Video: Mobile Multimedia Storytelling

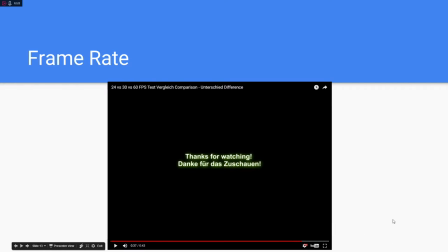469s
So hopefully you were able to tell the difference there. 60 should have seemed way smoother and 30 would have been a little bit smoother than 24, but as you can see when you start to get up into the 50 and 60 frame rate
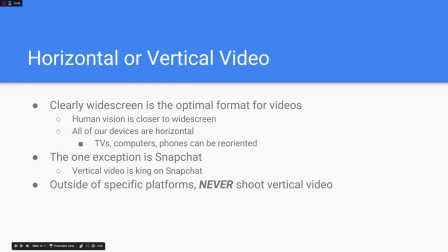481s
wow, you're shooting some pretty smooth video. Now, if you didn't realize earlier when I kind of mentioned the vertical video syndrome, widescreen is clearly the optimal format for videos. And I would say that because human vision is just closer to our widescreens.
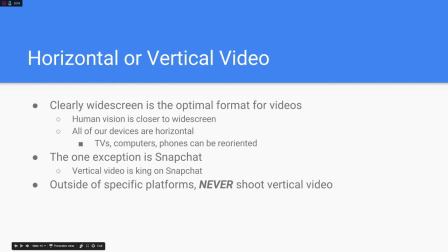497s
In fact, almost all of our devices are horizontal, right? Our laptops, our desktop computers, our TVs, and our phones, which we usually hold vertically, can easily be shifted or reoriented to be held horizontally.
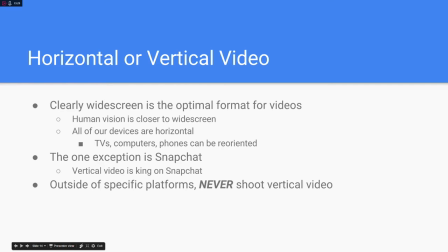512s
So the one exception to shooting horizontally would be Snapchat. Vertical video is absolutely king on Snapchat, and that's because it's a very specific platform. So outside of a specific platform like Snapchat, never shoot vertical video. I really do mean that.
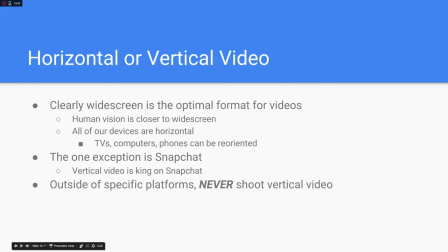527s
But if you are using Snapchat, or maybe there's another one that is also vertical, then that would be acceptable there.
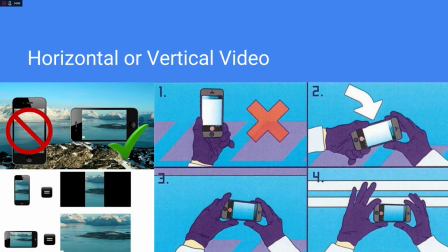533s
But only in those situations, I have to stress that. So this is just a funny little graphic to remind you guys to shift your phone horizontally, right? You can see here, step one, you're holding it wrong. Step two, you tilt it so it's horizontally. And then step three, I guess you record. And yeah, step four, you're still recording, right?
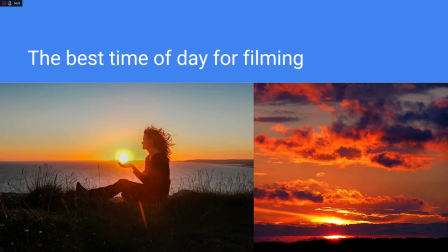551s
So now I wanted to talk about the best time of day for filming. Simply put, guys, anyone can shoot amazing photography when it's the sunrise or sunset. I like to call this either the golden hour or the magic hour, because it casts that really, really special light that's just so gorgeous.
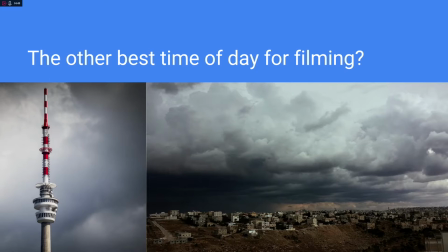570s
Now, there's this other good time of day for filming, and that's overcast. Believe it or not, if I were shooting any sort of sport footage outside, any sort of sports, maybe football or baseball or something, I would want it to be as overcast as possible without any risk of rain.
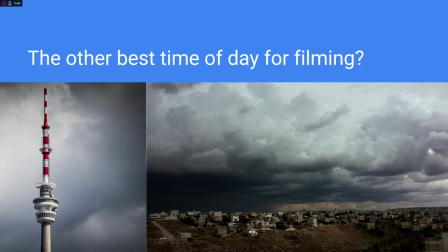586s
The reason for this is it casts a really soft light on your subjects. and so it just looks way better than if it were a really really bright day with no clouds at all.
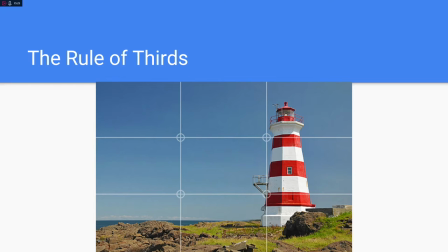595s
Now I wanted to talk about a little thing called the rule of thirds and the rule of thirds is a framing method to create balance in your photos. So as we can see here we have this beautiful little light tower and we have this grid on the I guess what you would think is the the camera
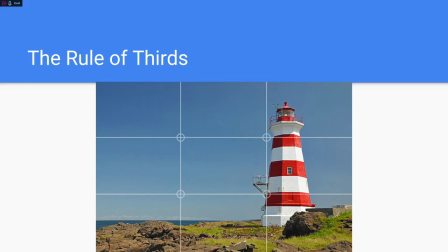611s
frame right and you can see that they line up the subject which is obviously the tower over there with this line. And the reason they do that is because it creates balance. If this were lined up in the center of your screen, it would be kind of a boring shot.
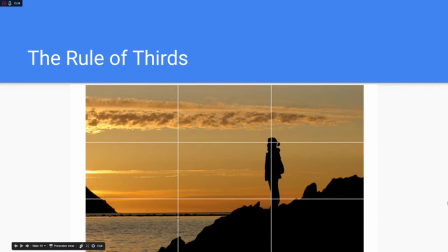629s
Here's another example. Again, we have a nice photo taken during the magic hour, remember? That's what I like to call it. You can see here they've used that line to put her off to the side here to create that balance. We see the beautiful sunset over there. And you can also see that where her eye would be, there's another line intersecting that.
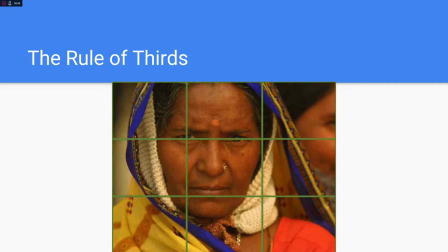646s
You kind of want to use that upper line to intersect the eye level. And in this example, you can see that the horizontal line will again match her eyes. She's put off to the side of the frame just a little bit. And again, you don't always have to shoot like this. Sometimes maybe a centered shot is better, but it's definitely a nice way to vary your shots.
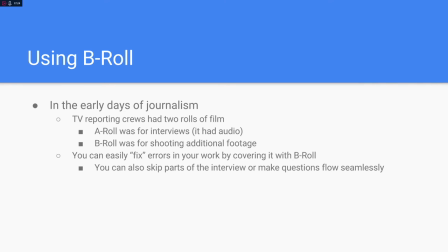665s
In the early days of journalism, TV reporting crews actually had two rolls of film. There was an A roll, which was high quality. It had audio, and that was for interviews. Then there was B-roll, and that was for shooting additional footage. So, for example, if there was a robbery at the bank, you would use B-roll to shoot footage outside the bank of police and stuff.
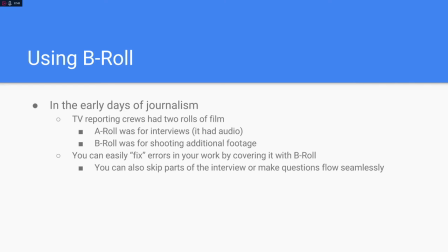685s
You can easily fix errors in your work by covering with B-roll. And you can also skip through parts of interviews or make questions flow seamlessly just by covering it with what would usually kind of seem like stock footage.
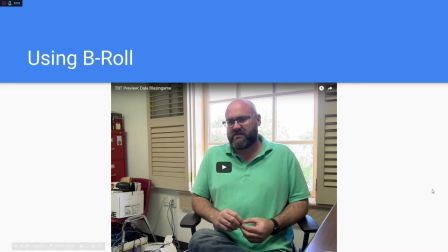698s
And so this is a little video I worked on with Dale Blastengame for the South by Texas State Project. You might have had him as an instructor before. Right now he's teaching FDOM. So let's just skip a little bit further ahead.